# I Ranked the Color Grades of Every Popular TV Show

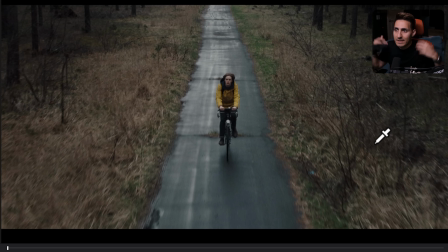4:09 He pops out. Everything else is muted. Everything else around him is dead, right? And it just like, it goes with the story. Look at the colors. Look at our vector scope.
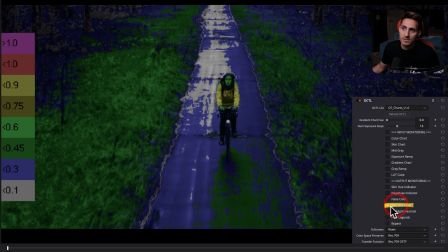4:19 And we can also attest to it if we click on sat false color. And it gets to tell us how little color is in our image.
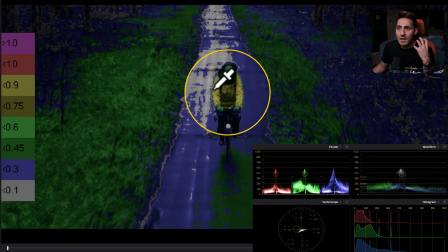4:25 And the only area that has like a decent amount of punch is his jacket. And again, great art direction. So it's not even like, the colorist really has to bring it out. But I'm pretty sure that they did just do enough to pop it out even more.
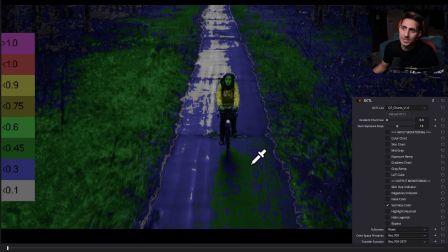4:41 And then the rest of the image is pretty neutral, pretty clean.
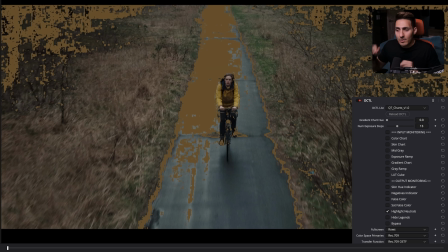4:44 So even if we go check our highlight neutrals, meaning really good blacks and really good highlights, and areas that are brown is like just pure white and pure black, okay? And that's what we're seeing.
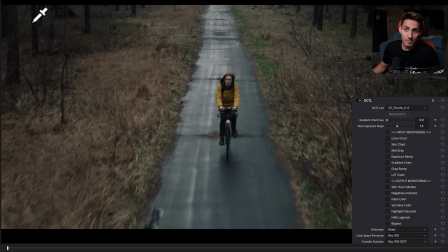4:56 So this area is like neutral, like really close to like pure blacks.
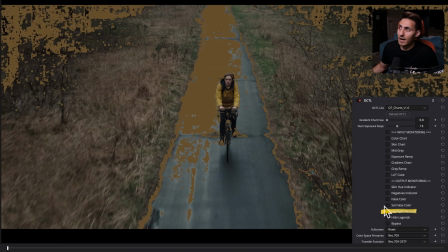5:01 And then right here is like a really good, almost near zero saturation areas, right?
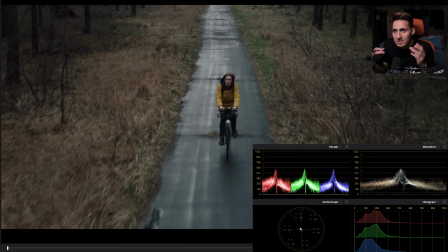5:08 So this makes your image look really crisp and really clean. And I call them anchors. So like once your anchors are in place, everything else that you do in the middle, our brain just buys it. So when we see it, if you give me true blacks, right?
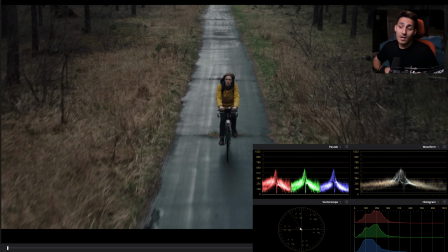5:22 If somebody's hair is black and then you give me actual black in their hair, then you can build me a teal and orange look or whatever you want to do. I will buy it because my brain will just go, well, his hair looks black. So maybe it must have been the lighting or wherever he is.
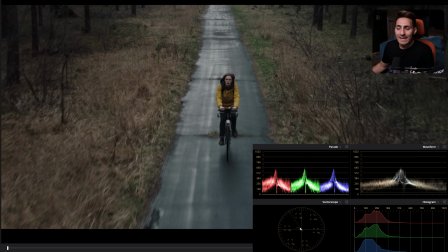5:38 I bought the rest of it, right? So that's the entire thing. And this show just did this entire thing in spades.
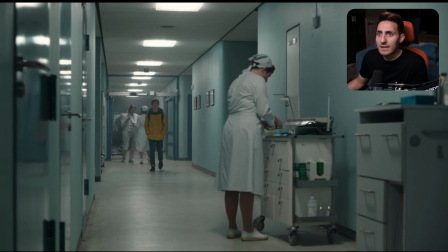5:44 Like, I mean, just look at this, right? Every single shot, like I mentioned, is just a work of art, like all of it.
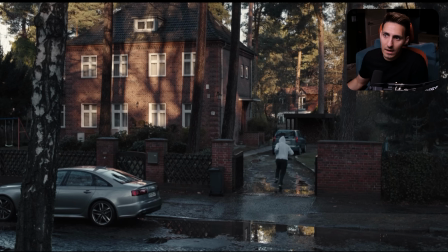5:51 And there's so many different color palettes going on here. And it's just so classy. Like classy is the word comes to mind. Like I said, silky smooth contrast, muted tones, skin tones that are absolutely perfection.
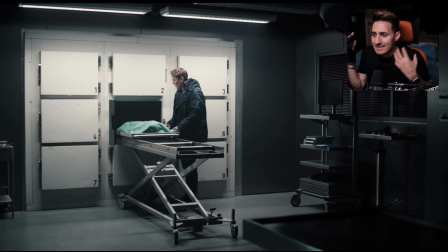6:05 And you can just tell that this is a bespoke look. It's not something where somebody just slapped on a LUT and then reverse engineered it.
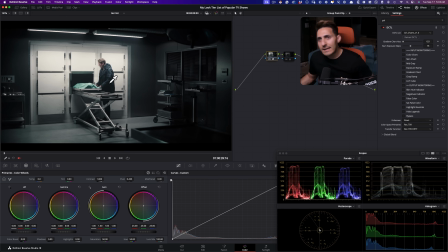6:14 Like every single thing here, without even me looking at it, I can tell you these are, the highlights are perfectly neutral.
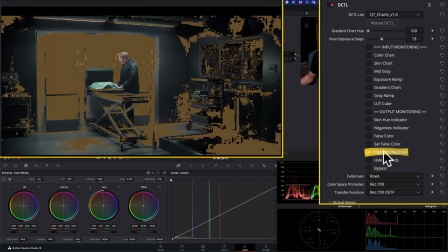6:21 Let's attest to it. And as soon as I clicked on it, bam, right?
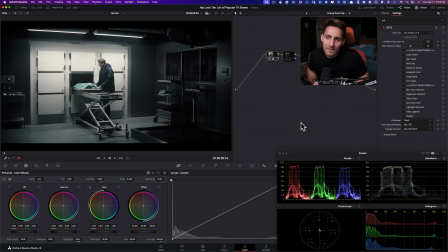6:25 And it's like, now this is the kind of stuff that you need if you want it to be accurate from device to device, right?
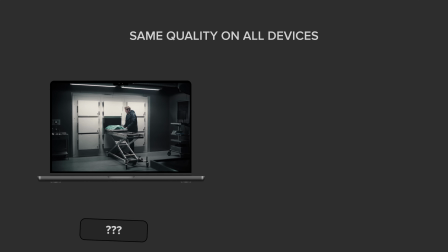6:33 So like if somebody is ever wondering, hey, how can I make sure that my stuff looks good here and then it looks good everywhere else?
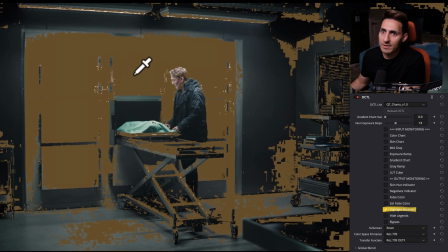6:41 These are the tools that you would use to make sure that, hey, if this is neutral, then this is objective.
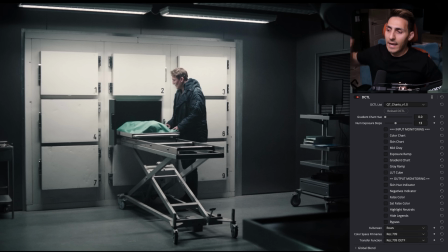6:46 This is taking the subjectivity out of the question and making things very objective, like black and white, basically, right? So it's like if the highlights are neutral and if like your saturation is near 0%, then it don't matter which device is going to be on.
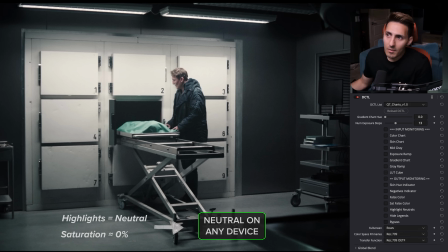7:01 It's going to look neutral. It's going to look really clean. Going back to it, my God, to die for.
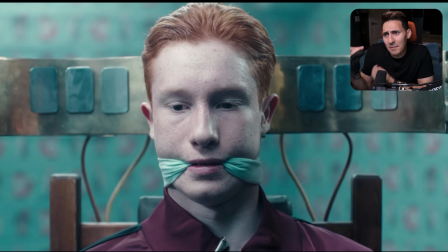7:07 Even when they do complementary color scheme, it's just the right amount. Like nothing is really punching you in the face.
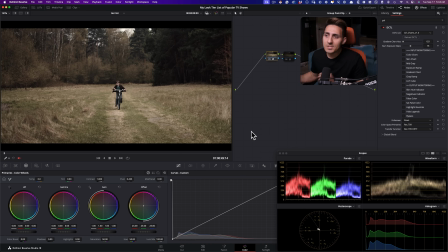7:14 And based on all of this, I mean, just look at the contrast.
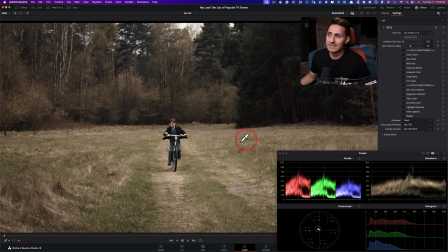7:19 Some examples we're going to see later down the road, and you will notice that it's going to be so caked on and the contrast will be punching you in the mouth that is a dead giveaway that it's not sophisticated.
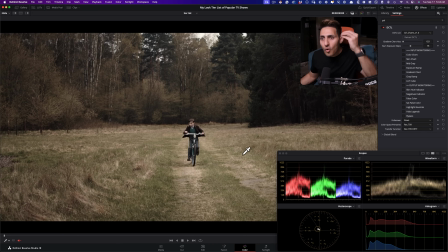7:32 It's not good enough. Whereas here, we have so much contrast, yet everything is breathing.
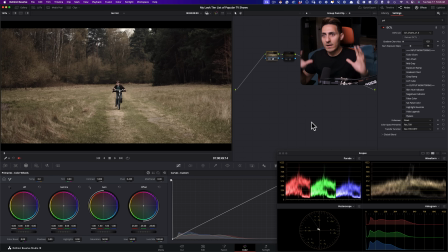7:38 And this is a work of a true master where you see something and you go, oh my God, like I'm looking at it on my $30,000 screen. I'm looking at it on my $1,500 OLED and I'm looking at my
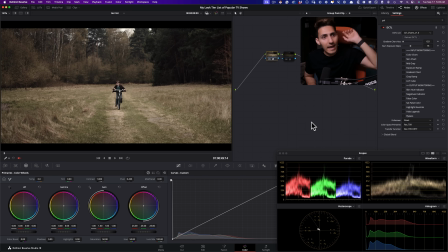7:53 $200 LCD panel or IPS panel, and all of them look drop dead gorgeous.
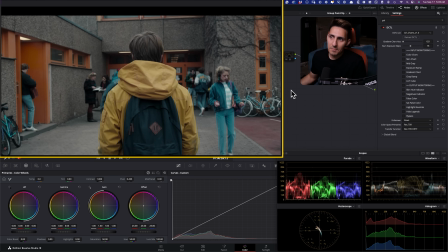8:00 Like it just looks phenomenal. This was like one of my favorite shots. Like everything has so much meat. Like look at this orange and how everything belongs. Yet, once again, it's so soft.
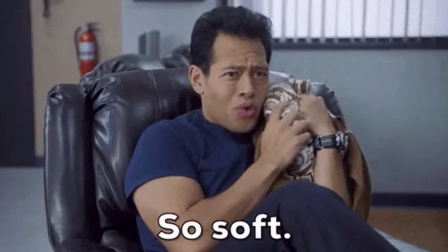8:12 It's so soft.